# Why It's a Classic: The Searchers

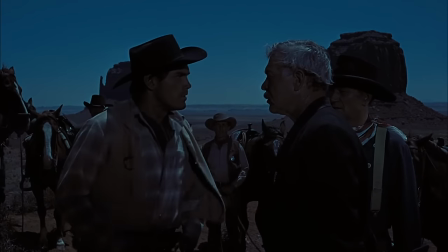Marty goes from the middle ground to the foreground. He faces Clayton with room in the middle, to be filled up by Ethan.
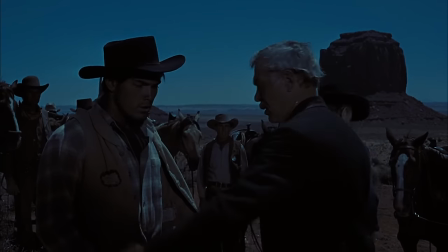He soon leaves to the right middle ground, opening up space for Clayton to take Marty back to the middle ground.
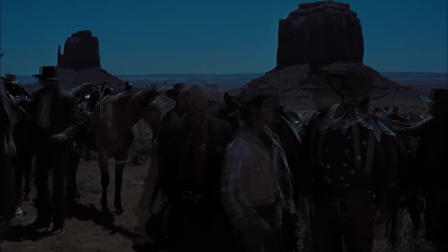Marty doesn't want to be led and positions himself between Ethan and Clayton. Ethan ignores him and walks to the foreground, followed by Marty, who's followed by Clayton.
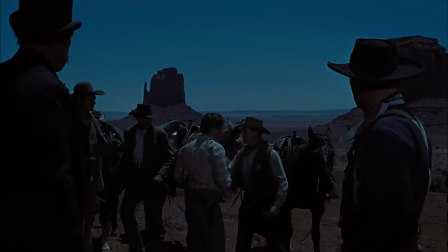The leader acquiesces to the young man, who rushes to the middle ground to prepare for his mission. Now here's something that makes John Ford even more special.
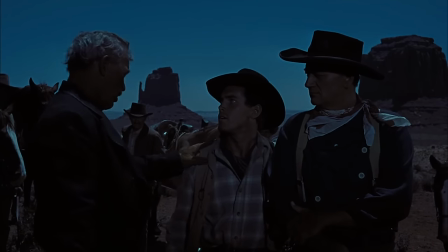You go right ahead son, but at the first sign of an alarm we're coming in.
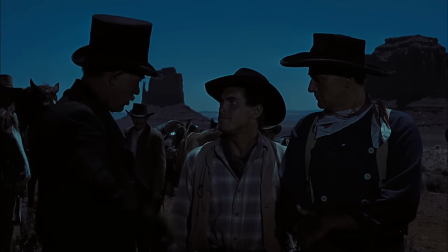Clayton's conceding to Marty is represented by putting on his hat. The Searchers is chock full of this.
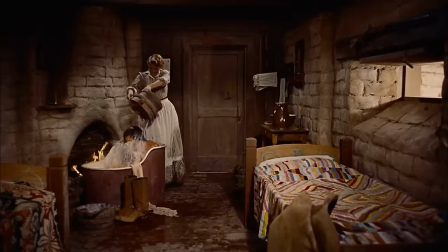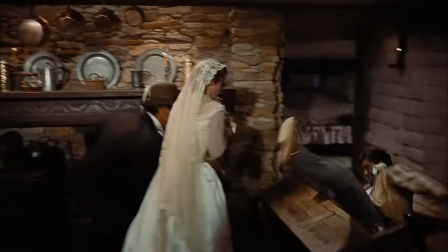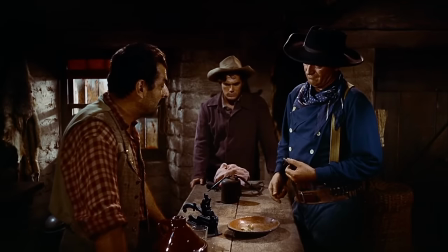The script makes props important, but Ford's direction makes them alive. The physicality of his characters makes the movie's world breathe.
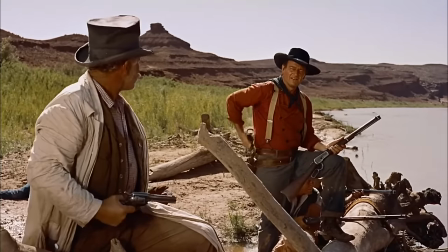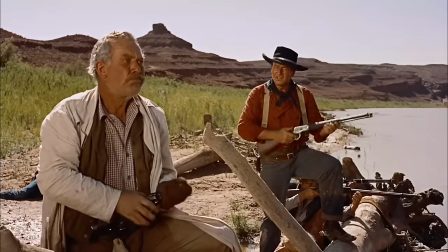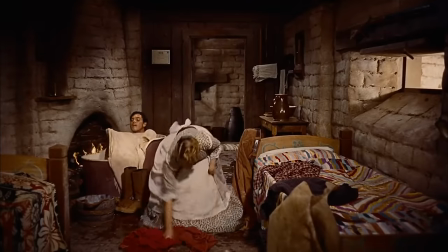It is peopled by colourful characters who we can clearly see interacting with everything around them Evening everybody!
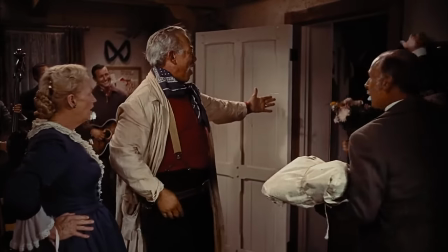Evening sister! We made it! Hello, Reverend! It's Charlie!
Well sister, here he is, all curried and combed and washed behind the ears The wayward Bond opens the door,
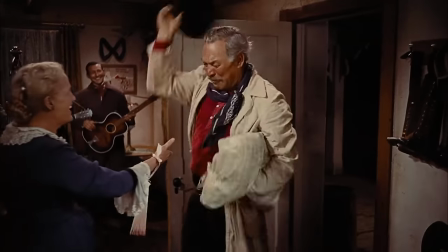raises his hand, removes his hat, moves it to his other hand, greets his hostess,
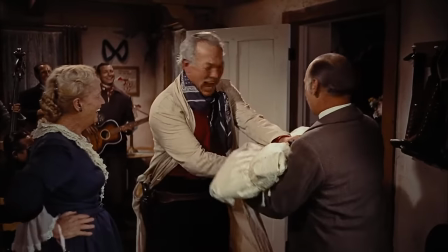then his host, and as he shakes his hand, he gives him his hat and stuff, then he presents the groom.
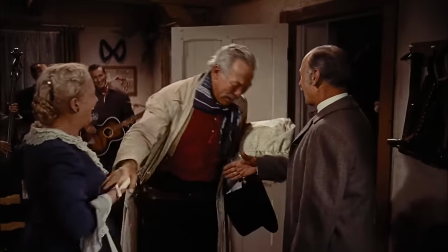He does everything as one single motion in six seconds, and John Ford was famous for shooting as few takes as possible.
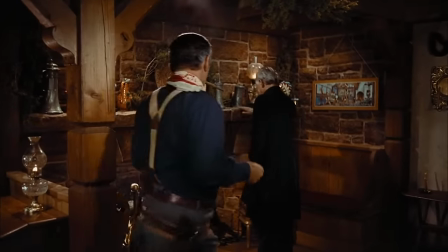In this shot Ethan smokes a cigar and approaches Clayton, unobtrusively followed by the ever-discreet camera, of course.
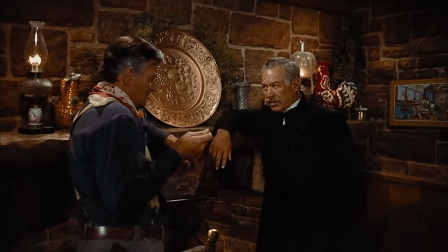He replaces his cigar for a coin while Clayton talks about a coin. He tosses it to Clayton, who tosses it back.
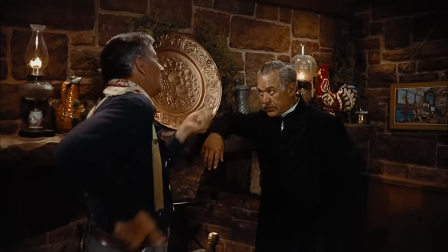Then Ethan stylishly delivers his gun.
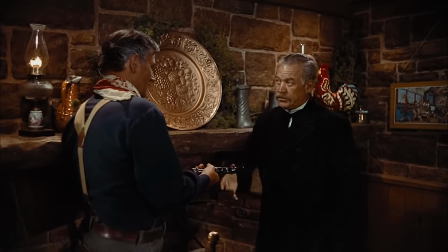It's the simplest of dialogue exchanges and Ford makes it visually interesting by adding small, but entertaining movement that illustrates the text.
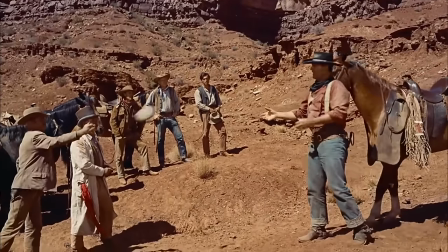In this scene, Ethan arrives and is thrown a canteen, which he uses and holds throughout.
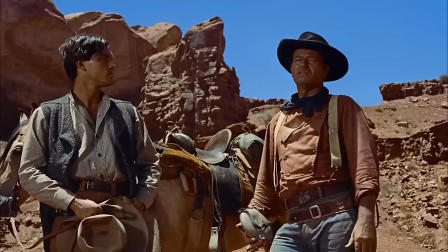As tension builds between him and Clayton, he closes the scene by throwing him the canteen.
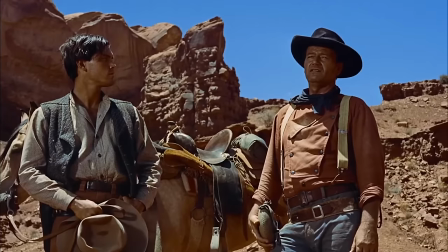And that's an order. Yes, sir.
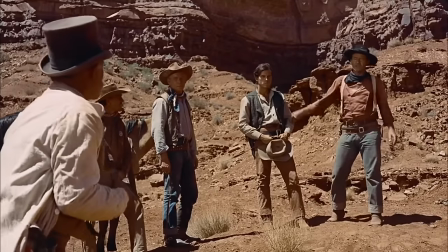But if you're wrong, don't ever give me another. using a prop to punctuate an ending.
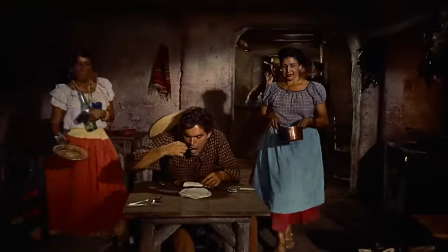Here's an even better punctuation.
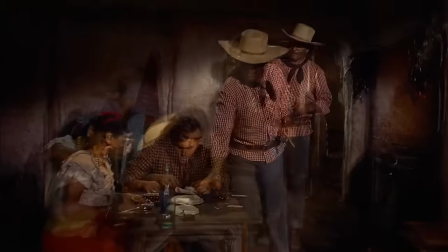In this 1910s style setup, Ethan approaches from the background, stops Marty from drinking again and stresses he found the Comanche they're looking for like this.
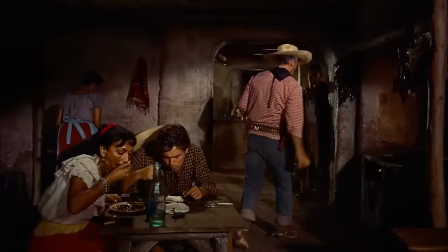Now here's a totally valid question, are these actions in the screenplay? Should I praise Ford or screenwriter Frank Nugent?
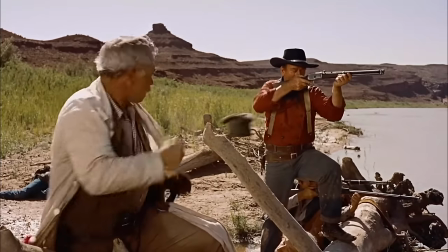In the case of this film they're not, they're Fords.
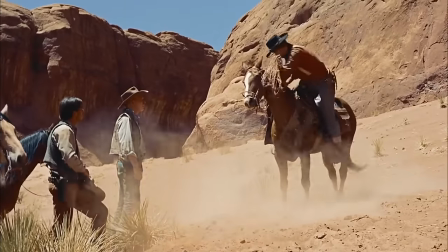But you won't have access and time to check every screenplay ever written,
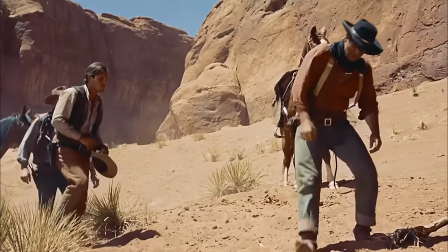so whenever this question arises I like to praise both the director and the writer, just in case.
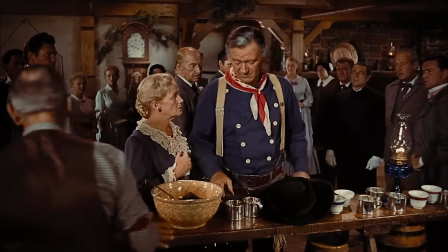Energy!
And anyway Ford merits respect for showing his actions at a distance, as part of a whole instead of cutting for each action.
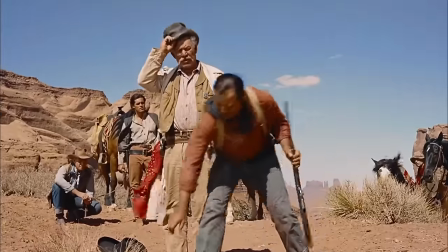This makes the universe of The Searchers become alive like few movies you'll ever see.
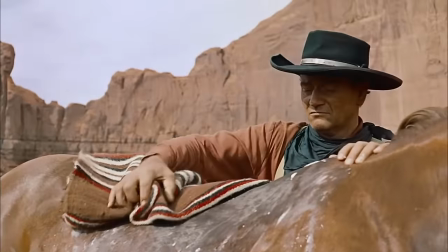You are given much more than an amazing story.
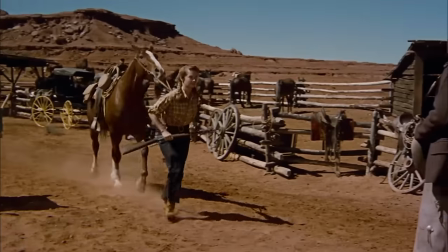John Ford gives you people in a time and place, a world that works, moves and changes before your eyes.
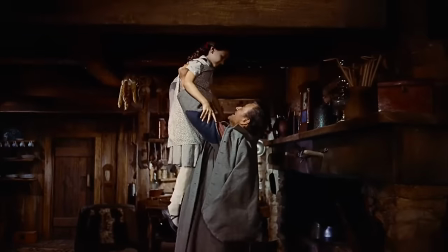It is cinema of the highest level and will always be so.
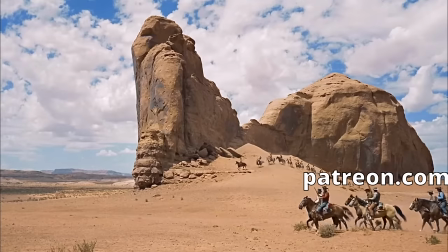Now I'll thank you to like and subscribe to my channel. Also consider joining my patreon and tell me in the comments which classic you'd like to see covered next.
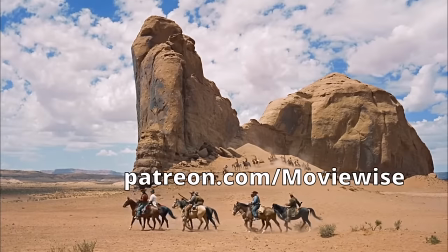Just remember classics ended after the 60s. Thank you for watching.